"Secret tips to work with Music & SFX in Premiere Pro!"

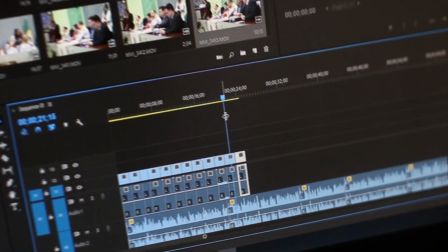0s
Music and sound effects plays an important role when you edit your video. Today I'll share some of my techniques that I use when I edit my videos in Adobe Premiere Pro. So without wasting any more time, let's get started.
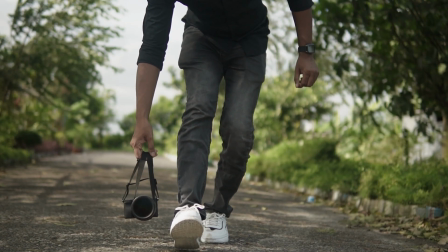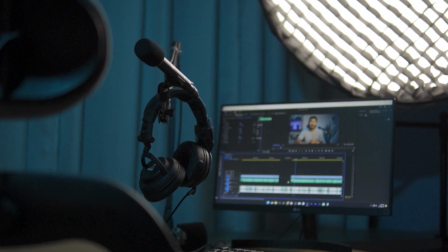The first one is adjusting your music track duration. Sometimes you may feel the music track is not long enough for your video.
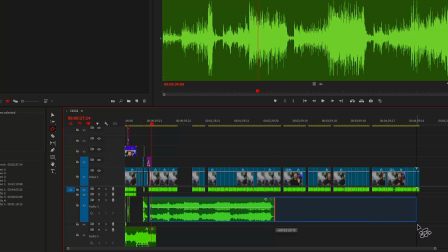31s
Yes, definitely you can increase the duration of your music using the remix tool.
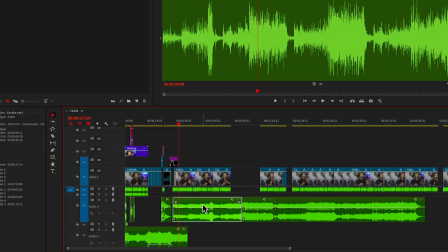35s
But do you know you can trim the part that you like of that music, and then if you stretch it, it will have only that portion repeating throughout the track. And another feature most of the people doesn't know about, which is instead of stretching up the music track, you can actually use the remix tool to stretch down your music. The obvious one is you should use appropriate music and sound effect depending on the mood or vibe that you are going with.
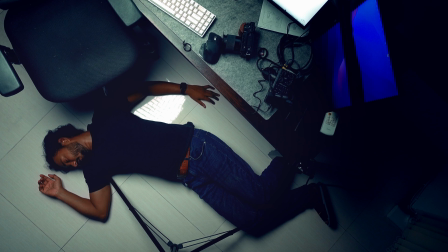The same video can convey different message just because of the music track. Let me show you an example.
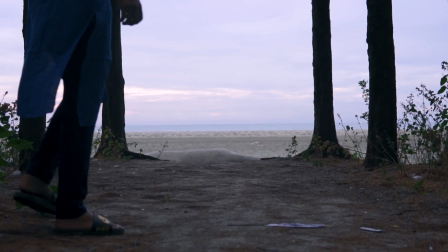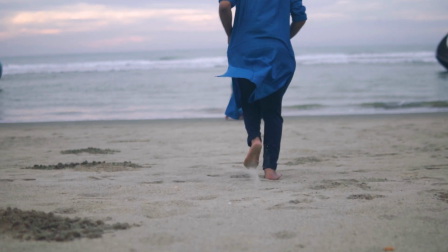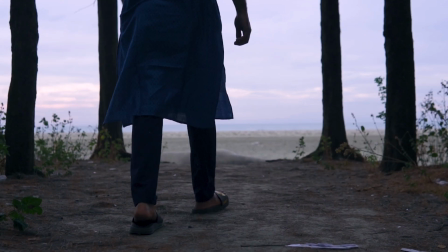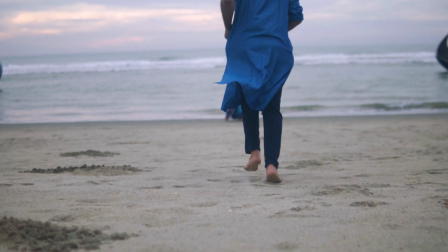As you have experienced, the first one had a suspense and thriller mode. As soon as I changed the track, suddenly the tone of that video have changed. Now it feels like a more inviting and hopeful romantic scene, isn't it? But the problem is, it is very hard to get the perfect music for your video.
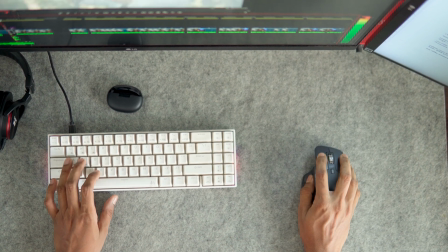122s
Even you get your music, there are a lot of problems with the licensing and copyright issue.
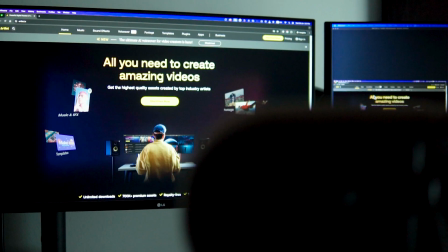127s
I have been using Artlist for 2 years to source quality music for my videos. I would like to thank Artlist for sponsoring this portion of this video.
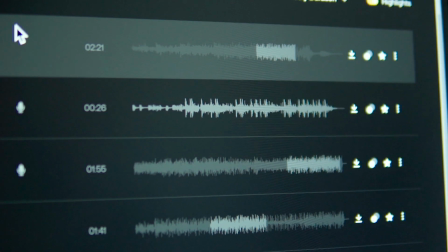135s
Their library of high quality music, sound effects and templates have helped me a lot over the time.
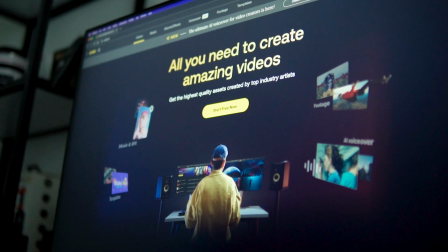141s
Artlist has a huge library of quality music. The musics are very organized.
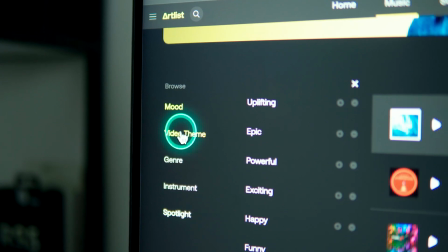146s
You can search your preferred music by mood, video theme, genre or instrument.
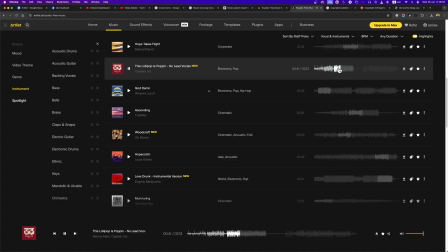151s
Suppose you like a track. Now you want more of this similar track just to get some options.
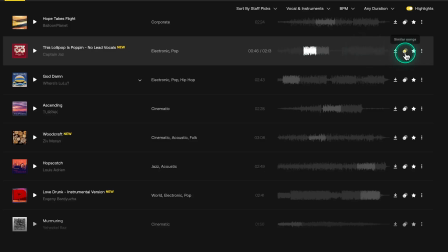156s
To get it, just click on the similar song icon.
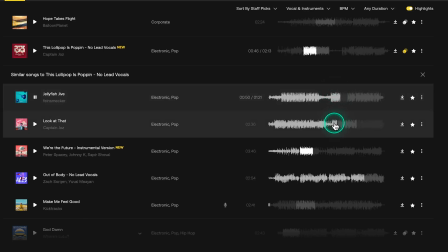Recently, they have added AI voiceover generator and that sounds very natural.
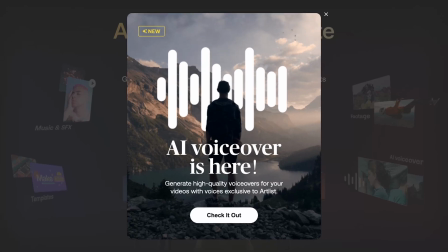172s
Their subscription plan is very flexible.
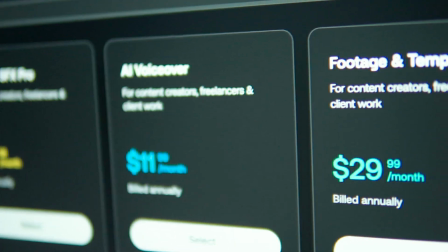174s
If you need music, sound effect, footage, image or templates, I'll highly recommend their Artlist Max subscription. By the way, if you buy the annual plan, you'll get 2 extra months for free. Check the first link in the description for more details.
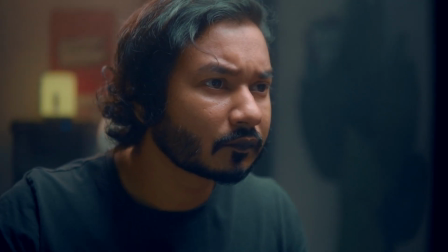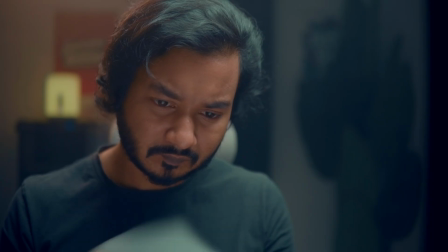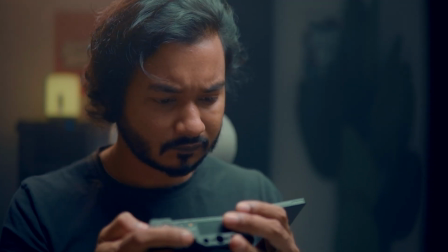Sometimes I use background music along with the narration to create a mood. But when you use music directly with a video, it will sound very sharp. Yes, you can decrease the volume a bit, but it will not work. What I usually do, I use a low-pass filter with the background music. It cut down some of the high frequencies, and as you can hear, it is not interfering with the narration. Transitioning from the title to this narration, I believe you have heard the drop of the music's sharpness.
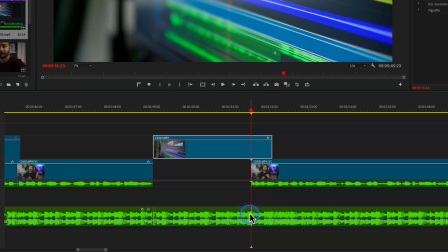237s
That can be easily achievable. Just make a cut where the narration begins. Use a low-pass filter on the music beneath the narration.
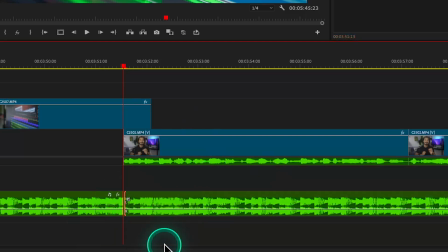244s
Now right-click in between the music and apply the default transition.